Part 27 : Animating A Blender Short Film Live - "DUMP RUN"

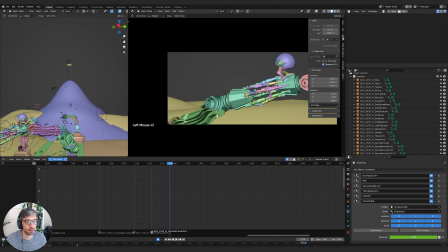(0:01)
Hello and welcome to another episode of Dump Run. Now, if you don't know what this series is, I am animating a short film in Blender and showing you everything. So I'm doing it all step by step and just live streaming these, not editing, not cutting anything out, just showing you all the steps involved.
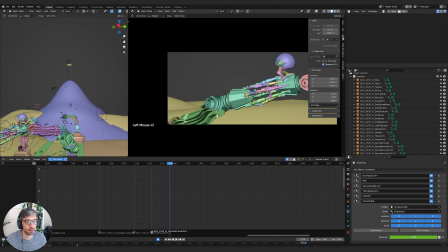(0:16)
So we've made a bit of progress. This is day 2 of my 30-day challenge. I'm trying to do 1 episode a day for 30 days. Day 2, here we are. Yeah, so what we did yesterday, I'll just have a quick recap. We were working on this section where the claw lunges and then gets launched.
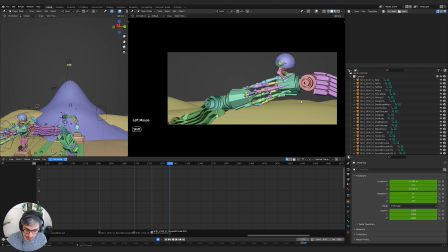(0:33)
So let's just pick up where we left off. Now let's see. I'm going to take this shot right here and think about it. So let's get our framing looking pretty good.
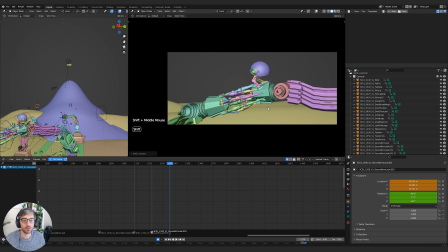(0:45)
I feel like the action's nice. I feel like it's really clear what's happening. I like his little look back, but I want to kind of, I don't know, just change the framing a touch. So I'm going to lock my camera to view. Again, if I hit Q for quick favorites, that's a really great tool. If you don't know how to do that, come over here to view and you right click on any command.
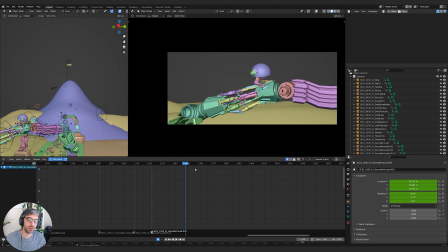(1:04)
So I've taken the lock camera to view and I've right clicked on it and I've added it to quick favorites. Now if you hit Q, it'll pop up. I've got a few in there that I like to use every now and then. Okay, so let's see.
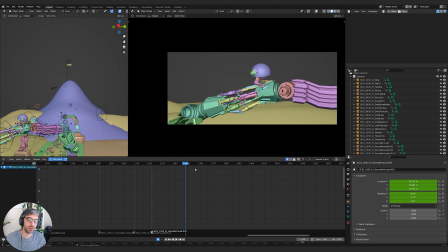(1:17)
I'm gonna get this framed up and let me select my camera and I'll just come over here. I want to keep him, you know, the center of action, I think. Well, kind of this whole section. This shot's really about the hands pulling and coming apart. So, you know, that's why I've chosen to do it in profile like this.
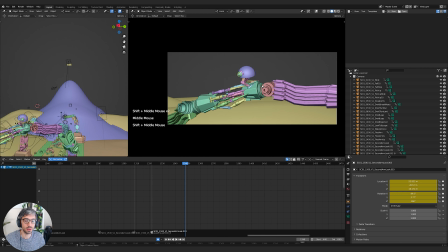(1:36)
So it's really clear what's happening. He gets ready for the jump, which is good. There we go. That's nice. That's nice. I feel like maybe a push in would be good on this, like pushing in on him, like as he gets ready.
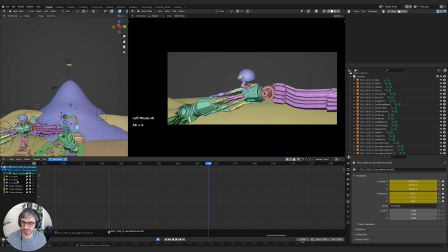(1:55)
You know, it's like da da da da da da da da, bam. Let's try that. We would want to center it up a little bit more around him, I think. Maybe come this way a touch. Actually, I don't want to come this way too much because I kind of like the really clean view.
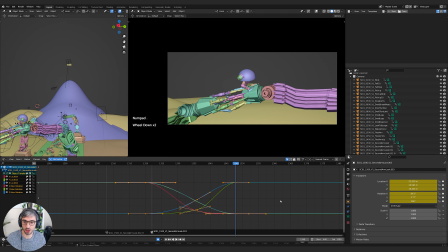(2:16)
Let's maybe angle it a bit like this. Let's see, how does that feel? Let me also just hit A to select all channels and then full stop to jump to the keys. Now you saw I didn't have anything in my dope sheet or in my graph editor. It was all like this, right? And you know, what am I doing? If you open this up, you'll see. So I've got all the different channels.
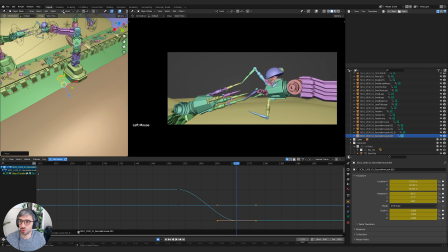(2:36)
I didn't have any selected. And so if you don't have any channels selected, then you can't hit A to select any keyframes, so that you can't actually jump to anything. You kind of just go to the full view. So first I came over here and I hit A to select all the channels and then A in the viewport to select all the keyframes.
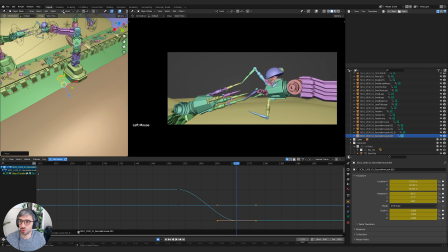(2:52)
So it's just an easy way to kind of find stuff, and then full stop on the number keypad. You can see right there. I had someone in the comments request changing the color of the text to white. So hopefully that makes it a little bit clearer to read. Let me know what you think in the comments below.
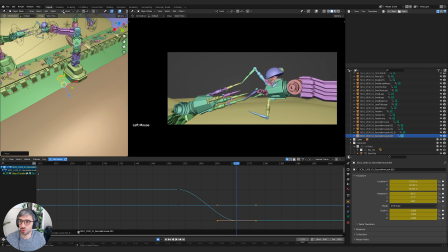(3:08)
Let me know what you think series in the comments below. Let me know what you had for breakfast in the comments below. Everything you put there, even if it's negative, helps promote the video. So thank you. Same with like disliking it. It also helps promote the video. It's engagement, you know, so engage. Cheers.
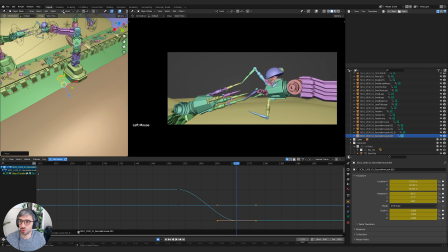(3:26)
Okay. You gotta laugh. You gotta laugh. All right. All right, let's try that push in. So we're going to be here, and as he gets ready to go, this is what we'll do it. So let's grab our camera.
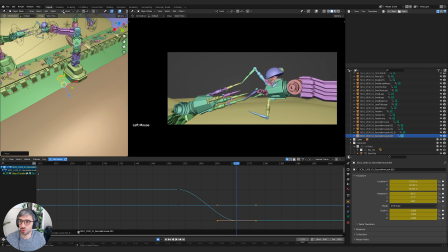(3:41)
Oh, that's right. I was going to clear out all these keyframes because I don't want to have any movement up to this point. Actually, yeah, we don't want that. I was just thinking it looks kind of cool, but no, it doesn't. It looks bad. All right.
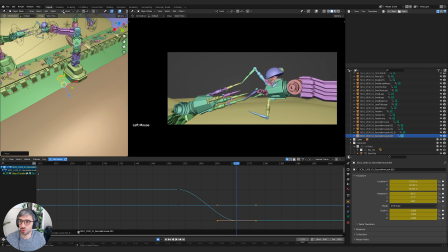(4:00)
So let's see. All right, let's try it from here. So I'll hit I to set a keyframe for the location and rotation of my camera. Again, my camera's selected.